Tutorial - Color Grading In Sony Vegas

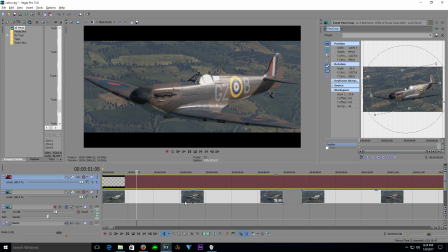Hello and welcome to this video tutorial. Today I'll be teaching you how to go from this to this.
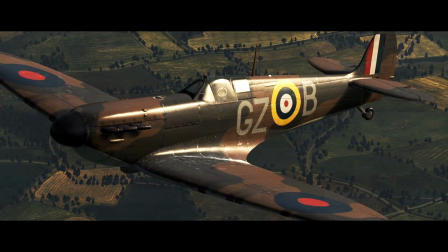We'll be doing some color correction and adjustment within Sony Vegas using only the available default plugins.
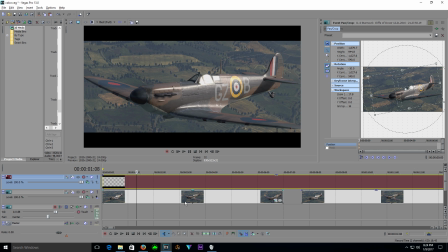We'll also show you a quick and easy way to get a cinematic look using only one Sony Vegas plugin. Then later I'll show you some of my favorite third-party plugins for adjusting color and correction. Okay, so let's get started. As you can see here, I've got some footage of a Spitfire, which I recorded from aisle 2 Cliffs of Dover.
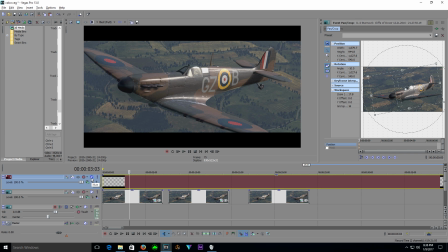I've already gone through and cropped the image, as well as added a letterbox, because I like the more cinematic look.
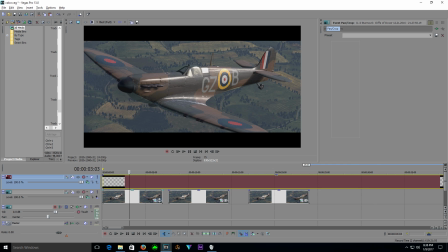So the first thing that we're going to want to do is add a brightness and contrast. And then we're just going to want to push up the contrast until we get a look that just feels right.
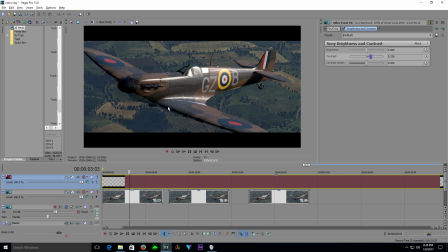Again, something you're just going to have to eyeball, but I think this looks pretty good right now. And we can compare this to our original footage. You can see it's already starting to look much better. So the next thing that we're going to do is add in a color corrector.
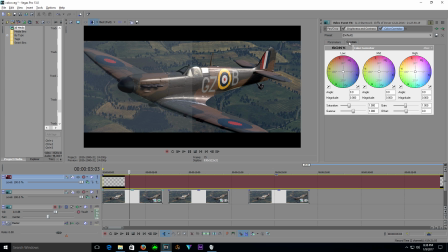You can see it gives us three color correction wheels, which are going to adjust the lows, mids, and highs of our footage. And you can see if I grab the selector and just start to move it around the wheel, you can see our footage start to change.
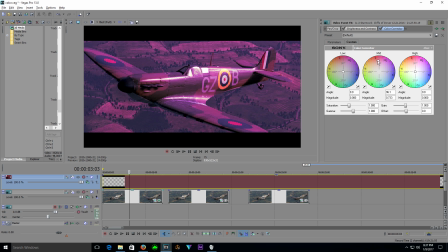The further I get towards the edge of the wheel, the more dramatic the change will be. So if you're going for a realistic look, you're going to want to try and keep the selector more towards the center of the circle.
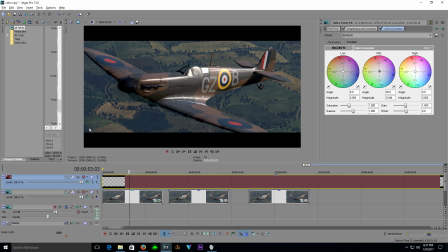Now let's say that this footage is supposed to be maybe late afternoon, early evening, and the sun should be setting. So we're going to need to add a bit of warmth to this image and give a feel of sort of maybe the sun is starting to set.
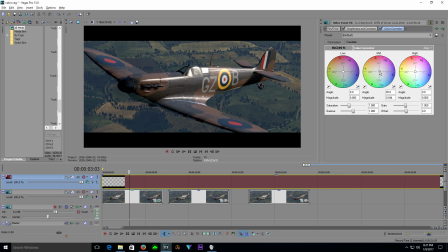So we'll go ahead and grab our mids, and we'll just sort of push them up into the yellows and oranges, nice and subtle. Put it right maybe there to start.
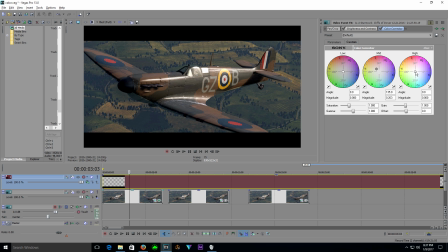Put a little bit more orange in there. And we'll grab our highs and do something similar, just a bit sharper. Try and get some yellows and oranges in these shiny bits of the Spitfire. And then we'll grab our lows and just do real subtle right into this area, I think.
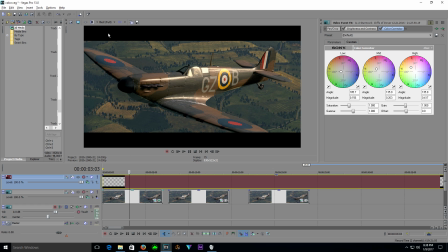Now, it may be hard to sort of pick up on the adjustments that we made as we've gone, but if we compare to our original footage, you can actually see there's quite a significant change that has happened. That's because it takes some time for your eyes to adjust to the subtle changes,
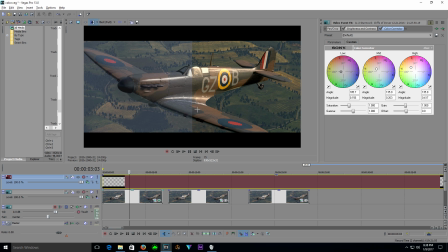so it's always good to compare to your original footage so that you don't overdo the color correction. Now, one other thing is that this image is starting to look a bit too saturated, maybe.
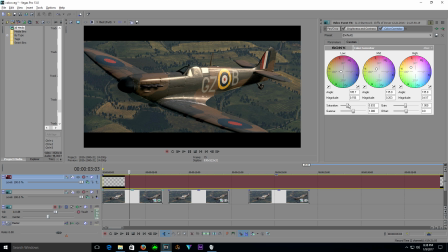So you can actually just pull down the saturation within the color correction wheels. We'll pull it down to about 0.75. I think that looks a little bit better. And now that we've got a look that we like, we can actually go ahead and save it.
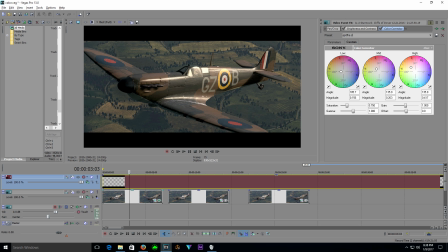We'll call it Spitfire Dusk. And just save it. So now we have a preset here, so we can apply this to any of our footage. So say this was a new piece of footage and we've got to cut it together. We can actually just go into our wheels and apply
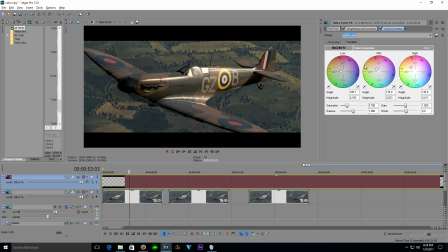our default and then adjust as needed to make it match. So at this point, we can add one more effect in, and that is the color curves.
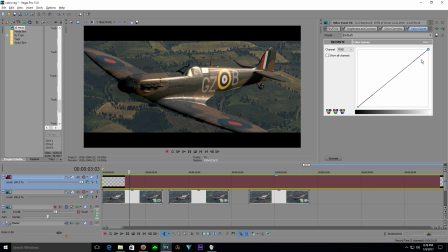Now what this is going to allow us to do is to further fine tune the contrast of our image. So if you can see, if I pull this down or boost it up, I'm adjusting the low contrast of our image. And up here, I'll be adjusting the highs.